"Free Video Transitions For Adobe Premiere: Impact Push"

It's Monday morning, and I thought, why not start with a little bit of history lesson? Talk about film impact. We've been out here for almost a decade, and we've got tons of users that are using our free video transitions. And I thought, why not show the value that we're giving away? Because let's start with Impact Push. This is our very first video transitions I built around 2010, 2009, something like that. I thought about creating that particular plugin because I was missing some stuff that I've seen in the default push that comes with Premiere.
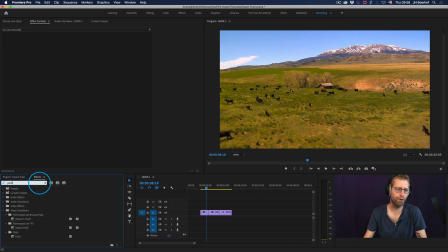0:51 So if I would just search for the push, I'll find the push in the slide section.
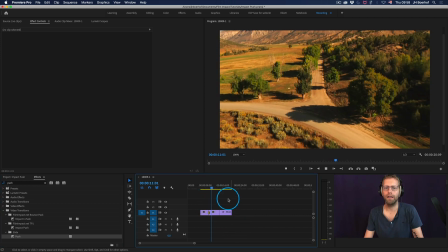0:59 And if I'll play that back, so there you got a push. But I thought it was lacking.
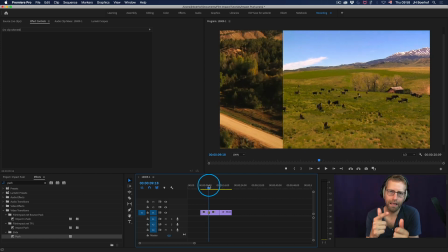1:07 It's lacking the motion blur. It's lacking easy ease. The curve that gradually gets the new frame in and slows down, moves to the other to the next frame.
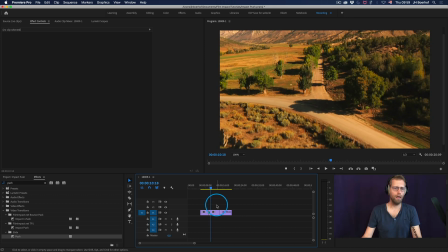1:31 And then I thought, why not build it myself? It took me quite some time to do that because this is software. This is not just templates. This is adjustable software, and software is great because it's very versatile.
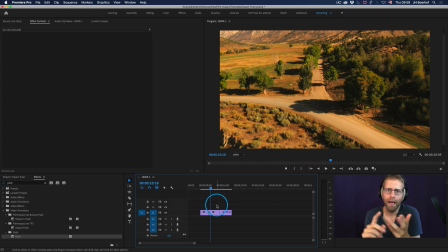1:48 It renders very quickly and integrates seamlessly with Premiere. So here's the impact push. And then there's the difference.
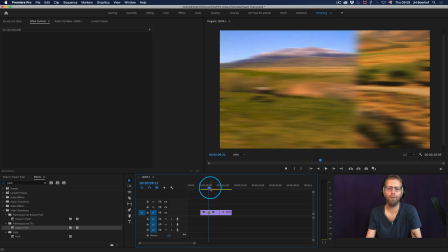2:01 So it's not just the difference that it's coming from another angle, because the angle you can change here. Let's set it to the right.
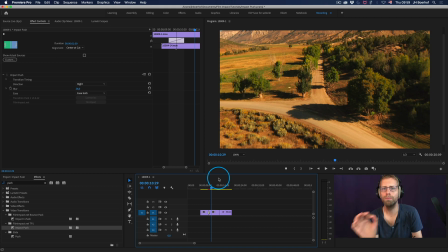2:12 And that's so much more smooth. It got motion blur. It has the easy ease feeling going on. And there you have it.
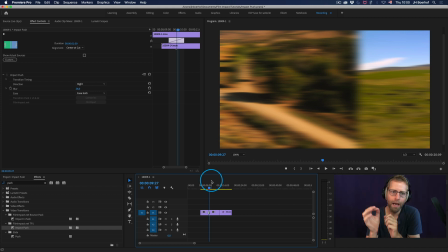2:21 It's just drag and drop. It's really that simple. And the motion blur gives it that energy. It accentuate the movement. And that's a great feature to have. And when diving into the effects controls tab, so you can see,
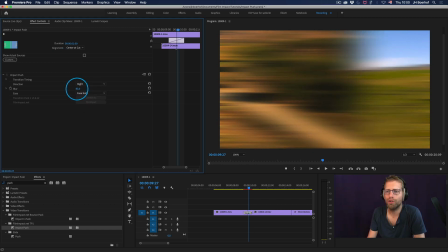2:41 you can change the direction, but you can also change the amount of blur. I mean, turning it all the way up will be great if that particular transition will be only 10 frames long.
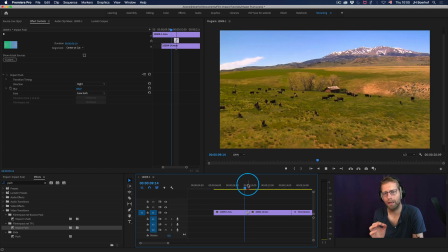2:55 And then you need just a little bit of extra blurring just to accentuate that quick movement.
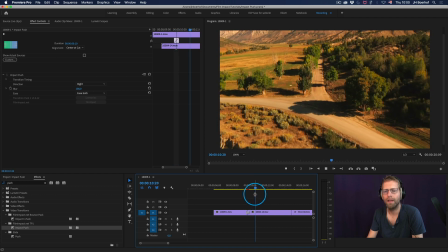3:02 There you go.
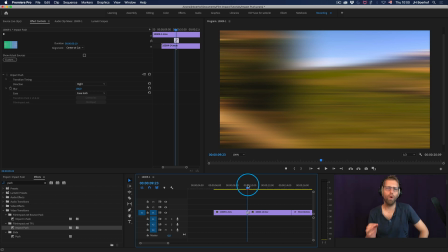3:05 This is an essential video transition, one that everybody needs, and we're giving it away for free. And it's because I thought, this is basic stuff. Everybody needs that. So we also, I mean,
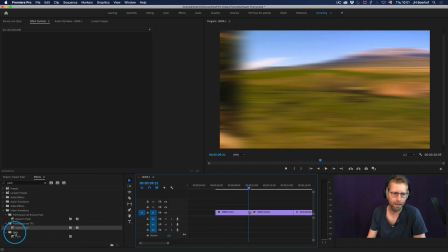3:23 this is coming from the slide family, and there's a tiny difference between a slide and a push.
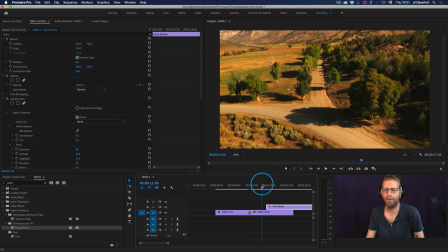3:30 So if I would have then coming from this footage,
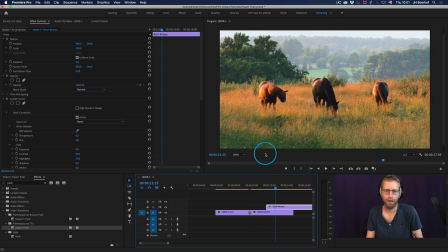3:35 going to this image with the horses, and I'm gonna apply the impact push to the edge of a video clip sitting above,
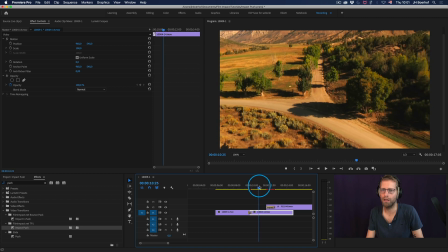3:48 the kind of drone shot. I think this is all the footage. It's not a drone, so this is an actual airplane, having shot this.